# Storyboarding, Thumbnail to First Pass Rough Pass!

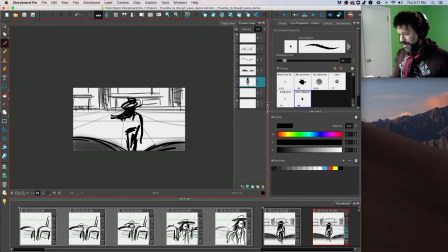2012s
And now I can start to kind of just, again, begin to blow that hair just a little bit and lift that poncho.
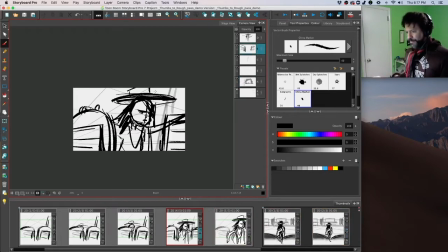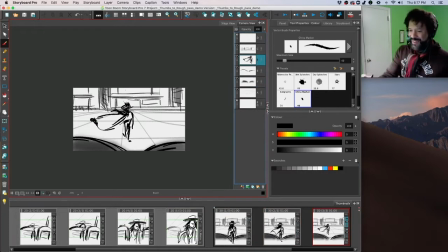2025s
Now we're getting into the fun part of this.
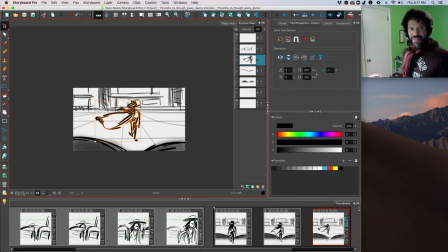2031s
And I lost my music, so it should come back in a little bit. There we go. See, it's looking good now, even as a rough.
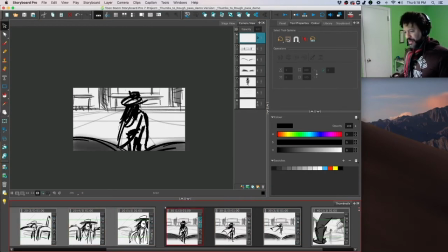2048s
So let's look at this now in continuity all the way through to that shot.
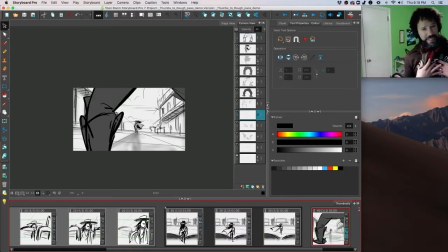2052s
Now she's standing still, so clearly she hasn't stopped walking from the previous shot. So in this shot, what are we going to have to do? We're going to have to add in some extra panels here where she's walking so that it kind of ties together.
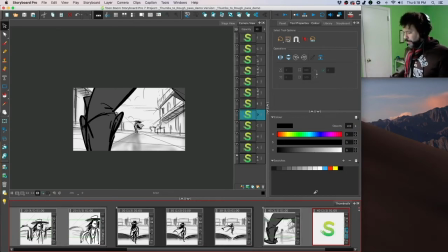2069s
So we'll click on our shot 4, I'm going to hit duplicate. And in our first version of that shot, she should not be there yet.
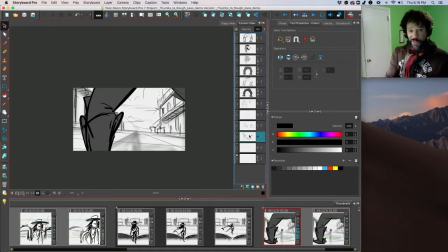2078s
So that means I'm going to have to turn off the shadow too, or at least delete it. Then again, you're seeing me draw really, really fast. These aren't very pretty, but they're clear.
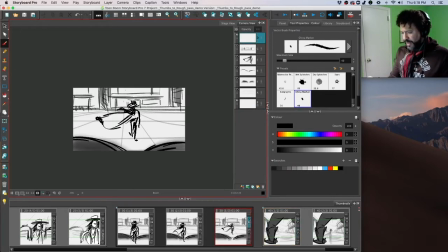2094s
And probably the most important thing that we can consider is clarity. Again, we'll talk about something called eye trace in the coming weeks as well. But when I mean eye trace, I'm trying to keep my eye positioned in the same spot on the screen.
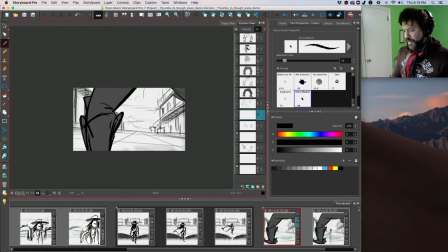2108s
So that means right about there, I can kind of have Carmen start to walk out. And let's see, that's about the scale.
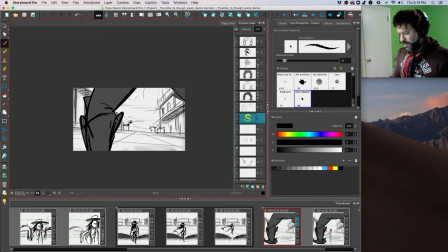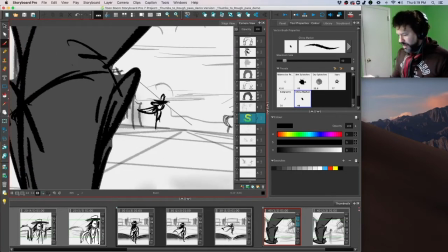2128s
Probably should zoom in a bit. Doesn't hurt to zoom in,
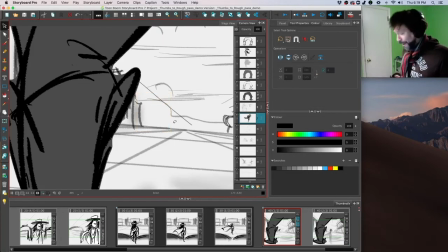2135s
because that's pretty ugly. Not gonna lie. Let's try this one more time.
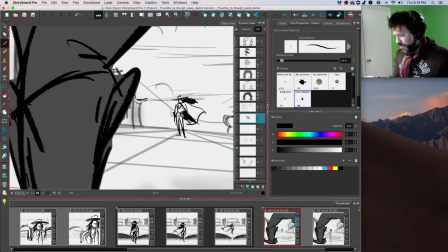2146s
And just so I have some scale reference. Striding out.
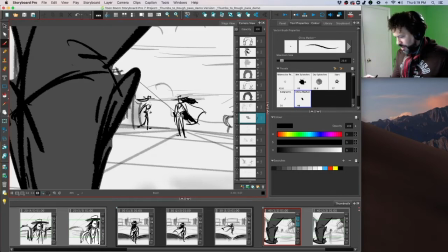2165s
Let's make sure that gun is there. Put the poncho. And again, just a thumbnail. Nothing has to be perfect at this stage.
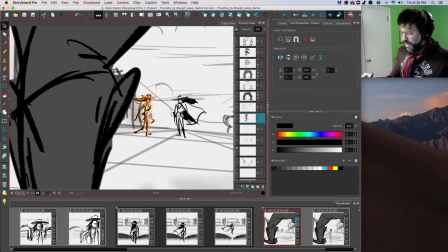2179s
I would come back and very much tie this down, obviously, for final cleanup.
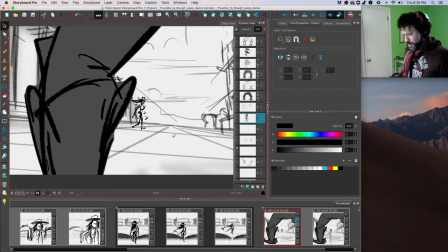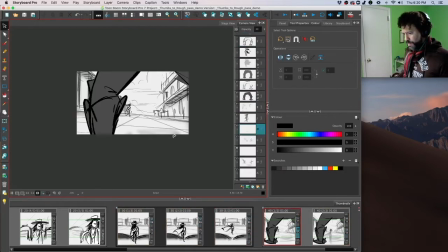And somehow she magically got from here to there, so probably need at least one more walking panel to make that read more effectively.
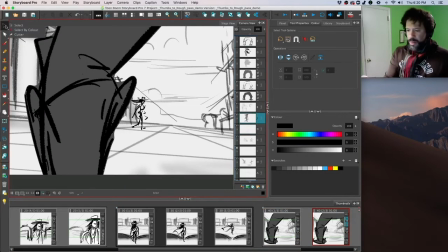2213s
And I'll zoom in, and I like this kind of effect. I'll just select her and hit Shift, slide her over to constrain it. You'll see the little blue line kind of constrains it. And of course, the minute I snapped off of it, there we go.
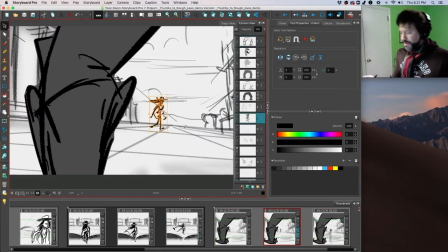2234s
Now, I will very much change the legs so that it actually feels like she's walking.
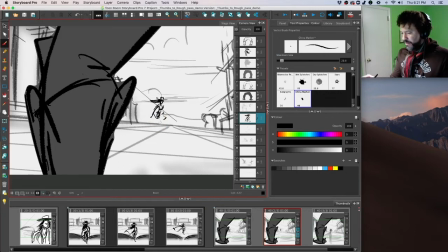2243s
And that back, the front leg was what was striding first. So we'll alternate those legs. And again, this is just a thumb. Nothing pretty about this at all. Yep, that's all we need.